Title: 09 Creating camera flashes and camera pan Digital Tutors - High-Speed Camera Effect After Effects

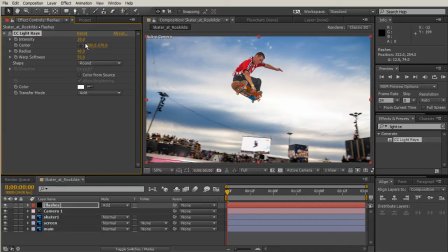3:29 And then for our radius, we'll take our radius, bring that down to about 12 and our softness we'll take that down a little bit too so the intensity is really what we need to focus on so maybe let's put that about 50 or
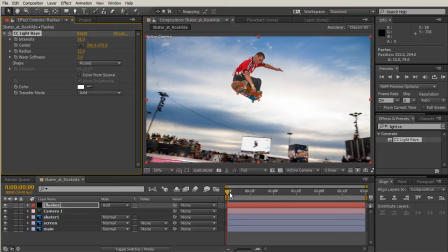3:45 53 or so and then we'll just kind of take our play head we're going to put that just a few frames in so about four frames in and that will be our first flash so what we need to do is create
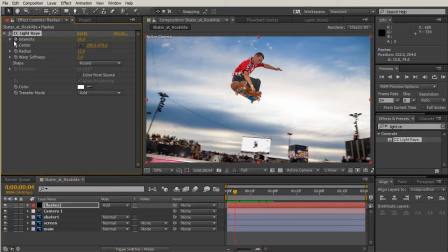3:58 a keyframe for that intensity so i'm going to create a create a keyframe right where we are I'm going to hit page up and I'm going to take that intensity and turn that to zero and then I'm going to hit page down so that will move back to when it's at full
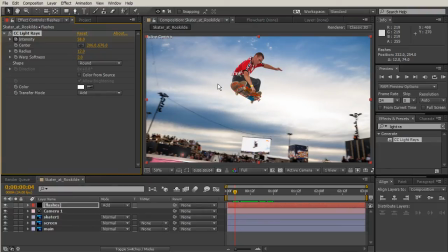4:17 speed or for full pressure full power I should say for that flash and then maybe hit page down two more times and I'm going to change that intensity back to zero and then when I take my playhead and move it I should get a flash just
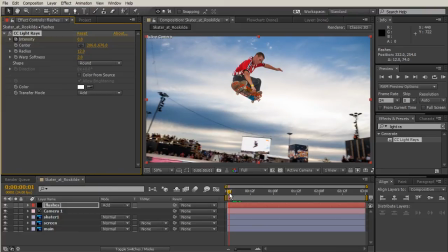4:34 pretty quickly so even though this is super high speed you're still going to get a little bit of flash and it's going to but it's going to be pretty quick because that flash is still very very very fast compared to the speed of the camera and in order to add more flashes what
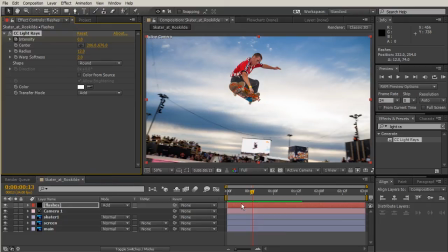4:50 we'll do is come to your effect controls and we'll just keep this one layer we'll just keep adding this effect to this layer so I'm going to copy so ctrl C and I'm copying that effect and I'm not going to just paste the effect because if I paste the effect let's go and hit you right now
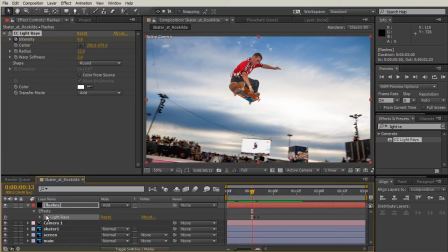5:07 to show the key frames if I just paste the effect all it's going to do is just add more key frames or change where those key frames were so hit ctrl Z because we don't want to do that what we want to do is add another instance of light rays so when I double click
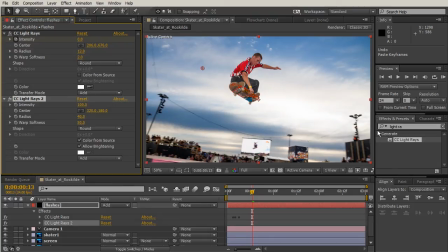5:24 then I can hit ctrl V and paste all those settings in those key frames again and all I need to change is where this little these crosshairs are and so I can put this somewhere else in the crowd so now when I back up then I have those I have those two flashes
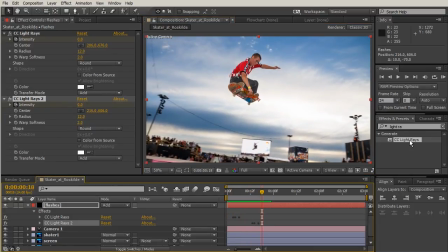5:43 I'm going to add another instance and I'm going to hit control V and then I'm going to put the the flash over here
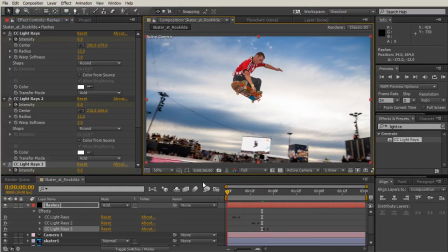5:54 on the left so now we have one there one there one there and then I want to start over again so I'm going to hit another instance
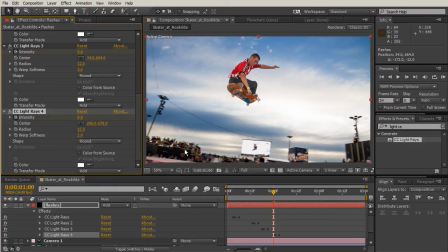6:03 I'm going to hit control V I'm going to now come back to our original area maybe even a little bit more to the right scroll down a little bit add another instance control V and this one we'll put kind of up here so I just want to want
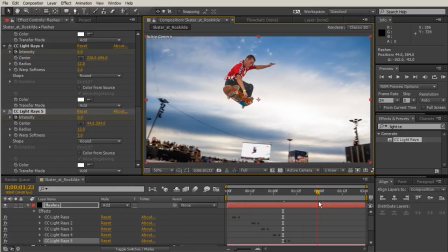6:22 to look like there are a few people taking some pictures over here and then maybe two more
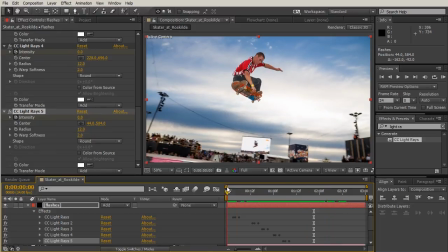6:27 here towards the end we'll give it just a little bit of space like
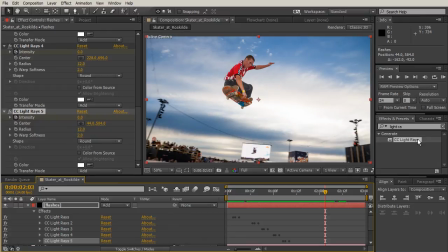6:32 they maybe waited just a second and we're going to double click ctrl V add another flash and then maybe one more so double click again ctrl V and just change that position
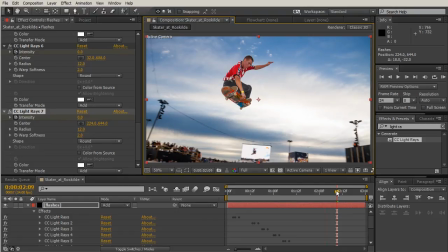6:49 maybe we'll put this one like right here at the top so let's go ahead and get a RAM preview that so just hit zero on the keyboard and that will allow us to just take a look and so your eye is focused on the skateboarder but in the corner your eye
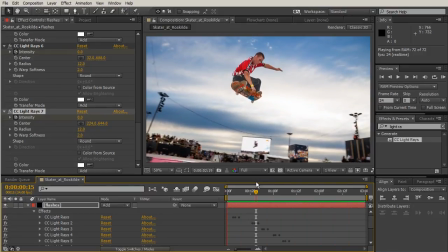7:01 you can see those flashes firing off and it totally makes you just buy into the fact that there are some cameras down there so now that we're finished with our first clip it looks great we have this super slow-mo high-speed
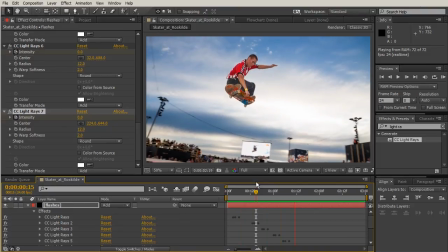7:15 camera work that we've we've got captured then now we can move on to our second clip